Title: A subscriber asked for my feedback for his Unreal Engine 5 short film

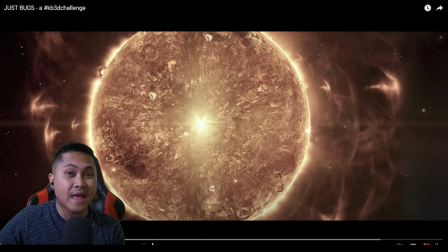All right, so that is the movie. And now what I'm going to do is just go pretty much find some spots along the chronological order of this movie and just kind of give you some feedback. So just a disclaimer, this is my own taste, my feedback, my two cents. I'm not a professional filmmaker whatsoever. I only have a high school diploma.
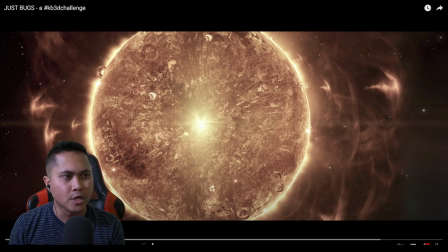So please, this is just, you know, kind of things that I notice when watching the movie. so starting from the beginning the opening shot was really
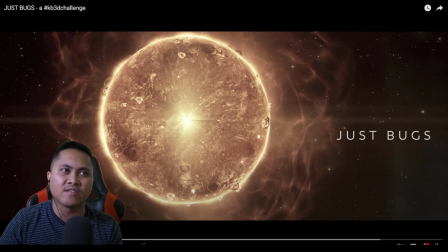really good this this opening right here is like wow you're just setting everything up you know this is going to be amazing but the thing that ruined
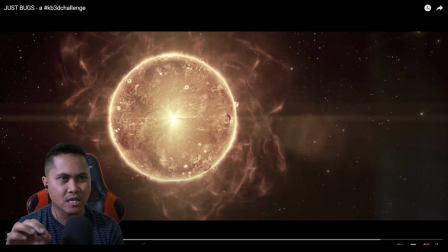this right here for me is the the i don't know if that's a planet
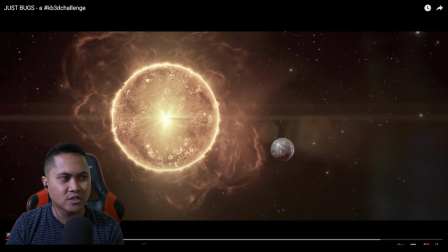or something just tracking from right to left i'm not sure i don't know why that planet was moving right to left if
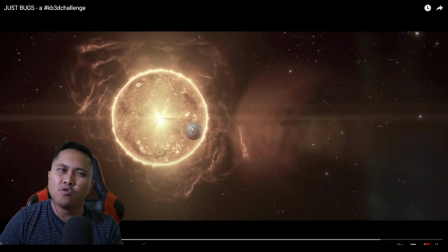that makes sense like if you were to remove this would it tell the same exact story
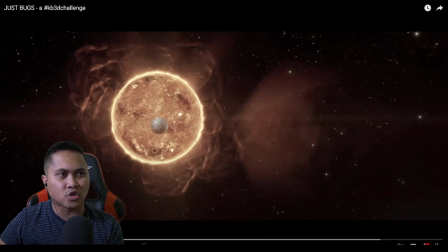i don't know i might be missing that but to me it just looks too dimensional when it's tracking from right to left you know i do like that little lens flare
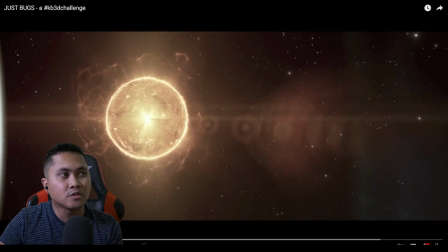change there but um first time viewing to me was like what is that and then again you have this thing coming from
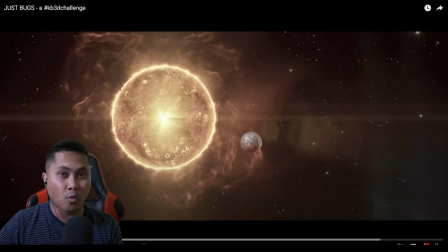the foreground question that you can ask yourself is when you're watching this i'm like do i really need that tracking from right to left or if i remove this would it tell the same story you know always think about that um can you remove things and it not affect anything because i was
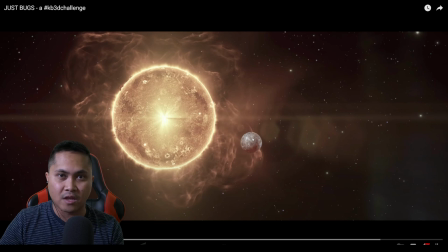so focused on this that i think it would have been better if that thing was not there at all um but yeah moving back
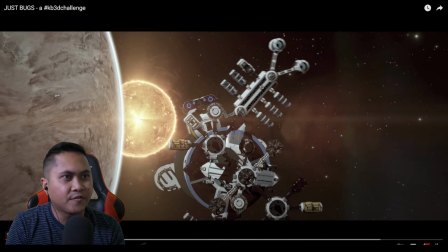for this shot right here it feels like it just didn't match the environment a lot and if you look at it right here i feel like i'm not sure
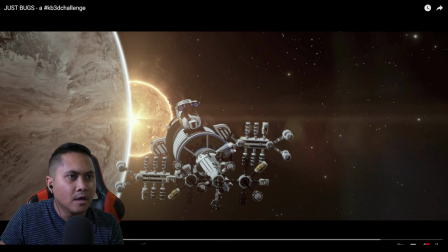how this was actually composited in but i feel like this right here it is not really in that environment it's in the there's no shadows the shadows not in a correct place if that makes sense um it just feels like it was copied and pasted on top of it so it looks too
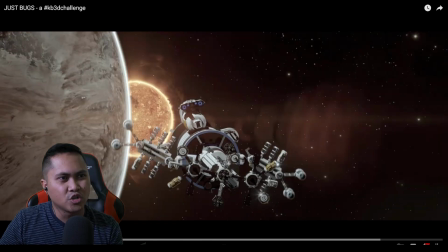bright in my opinion i feel like you know it should have a little bit more shadow if
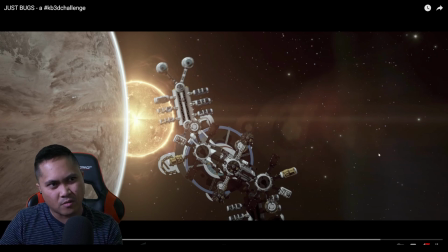you're up there at least on this side of things on the right side the left side's fine because you're showing me there's a bright light right there but i don't not sure why they would have light down here that that's just my that's my opinion again
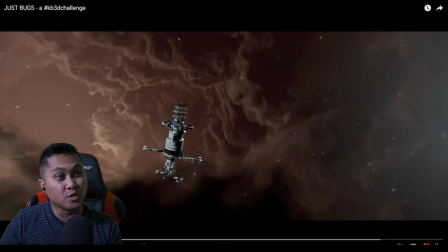okay and this shot right here is really good um this looks a little bit better and again the shadows is the shadow side is like right here i feel like if you want to make this a little bit darker it would blend a little bit better if that makes sense um let's go
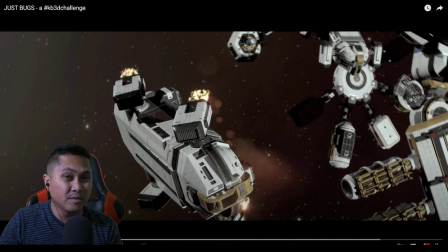ahead and play this back some of these shots are freaking insane by the way it really reminded me of interstellar by christopher nolan christopher nolan's like one of my favorite directors uh really really cool
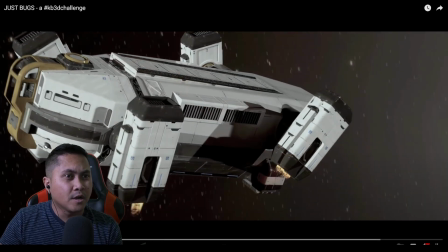um that was a really cool shot and those freaking thrusters look
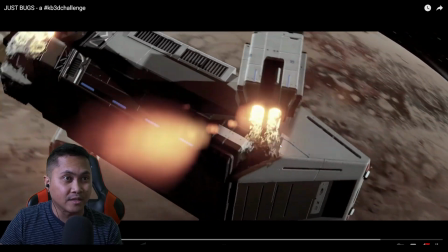really good too i don't know how he did that he's at niagara that's super cool looks
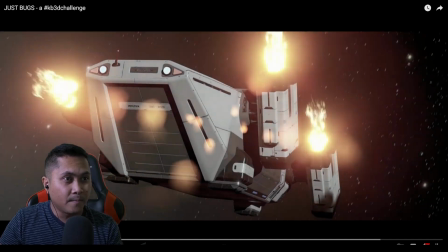good some
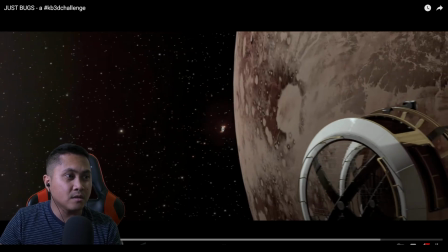of the camera movements um the only thing and i'm gonna play it back here so we can kind of talk about it the
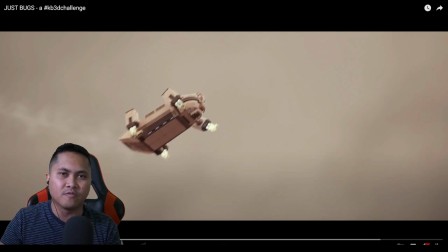only problem i had with this scene right here is some of the camera movements were so abrupt and fast i think i know what you were trying to go with i think you want to simulate how fast the ship was going but i'm I'm going to play this again,
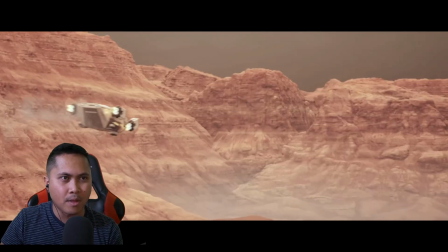and I'm going to show you. So this is good. All right, boom. And then you go pan right, and right here, slow.
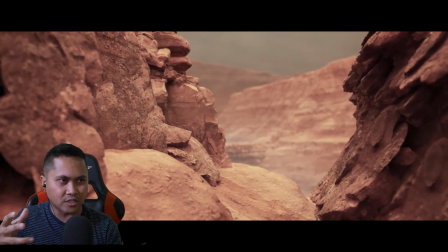It's moving out. I love that little dust right there you added towards the end. Really nice touch.
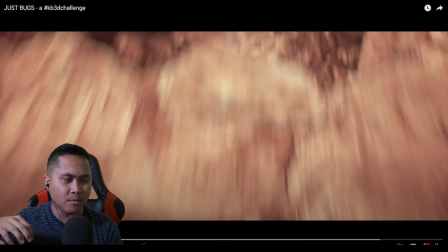But this right here, so you go on top of the camera. You switch over. Boom. You go turn left.
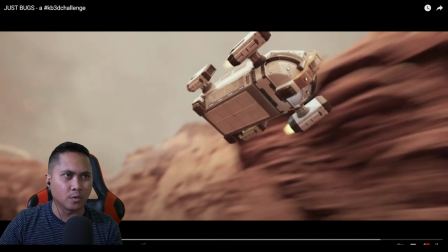It's like, where am I going? As a viewer, you're forcing people to just turn really fast.
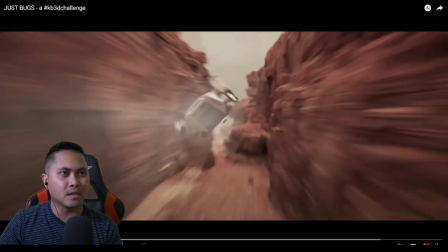And you go down. You go up again. Again. Go around. Turn around.
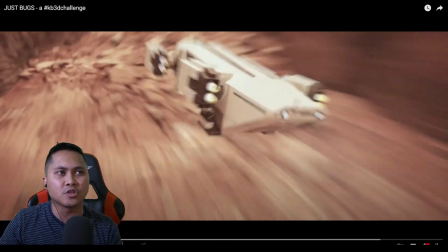and to me some of those movements were just a little bit too fast you know what i'm
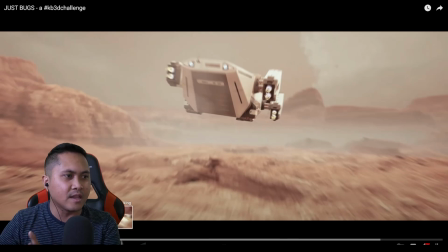saying just a tip an idea next time what would have been cool to see is
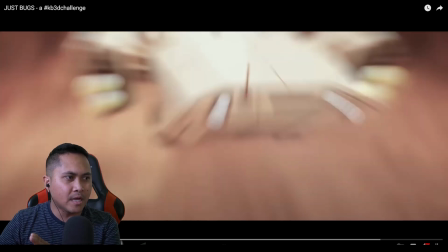if you had a maybe like a camera down here
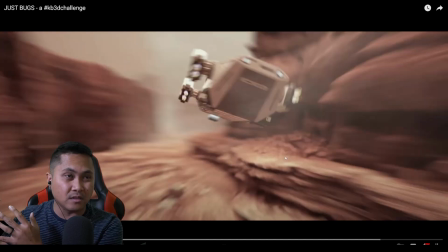panning following that ship across that would have been cool you
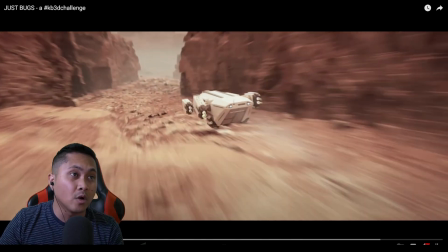know a little handheld there would have been awesome um again i know what you were trying to go with but some of the movements were like it felt like a roller
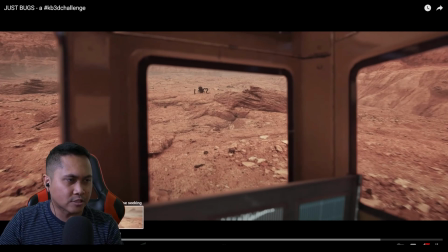coaster right and even that pan right there was like crazy fast um so again slow down with some of your camera movements and in this spot right here i wish you would have put more bugs because you dropped a crap ton of bomb just to kill these three so a
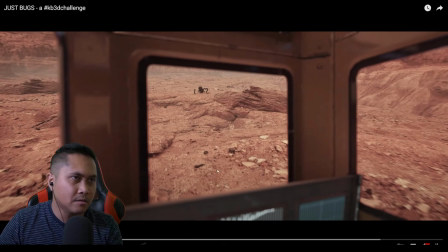little bit more would have made sense to me but again that's just my opinion so let's
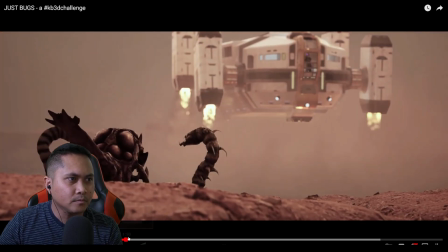move forward here this shot is crazy i love
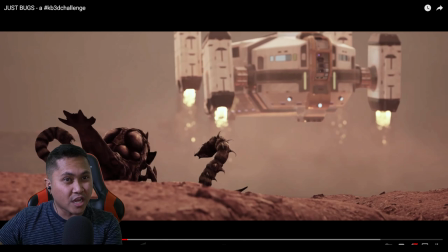this that depth of field in the back of just those thrusters kind of like pulling down um but i did notice that right here this piece right here you have to change the material to render before dof or
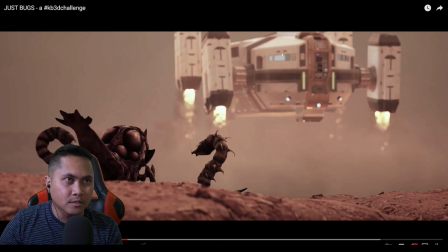after dof because everything else is out of focus except for this piece right here you can tell it's a lot sharper than everything else i don't know if that's a post blur that you did but this piece right here looks a lot sharper
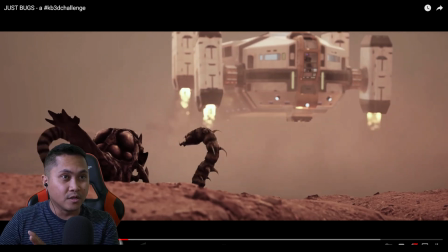than everything else in here but overall man this right here is good if you would slow that down a little bit oh man that
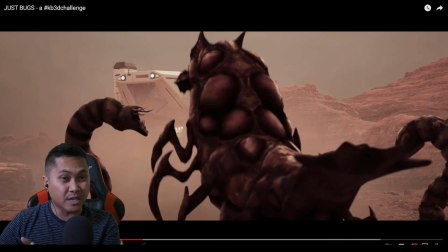would have been so dope that one's good too you kind of see the difference between your fast movements and
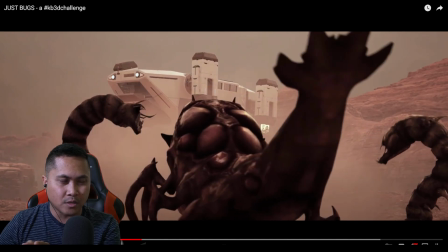your slow movements look how slow you went in this one it's really good
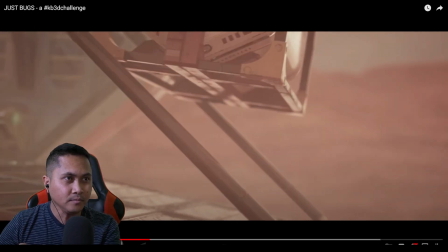okay I mean this sequence right here is pretty gold I love that slow down with the movements and it drops
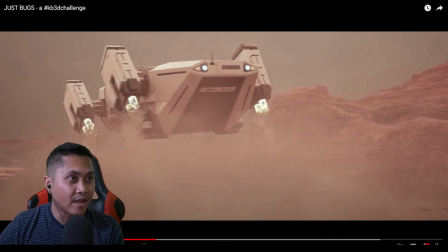pretty cool I like that and it's gonna take off boom
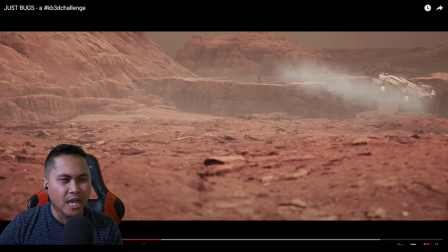and I think the camera was a little bit too early on that one I think the camera was already moving before the ship actually moved just a little bit just a
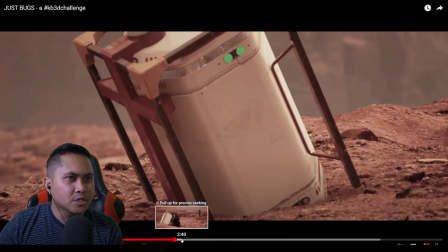little bit early okay so here it is yeah the explosion you know it's gonna kill that but yeah I think I really
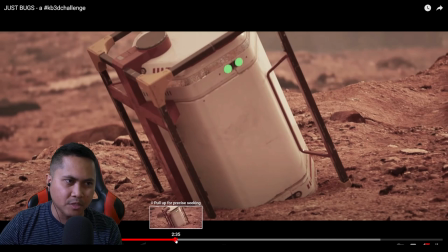think just can't one of the things that's just really not consistent in this entire piece was the camera movement speed man you you nail that down you're gonna be
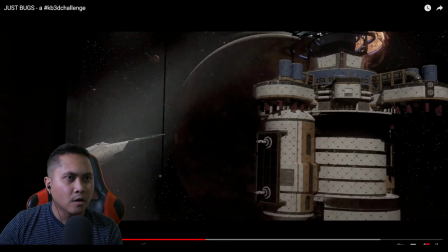you're gonna be good to go all right so they explode um again looking at just the environment itself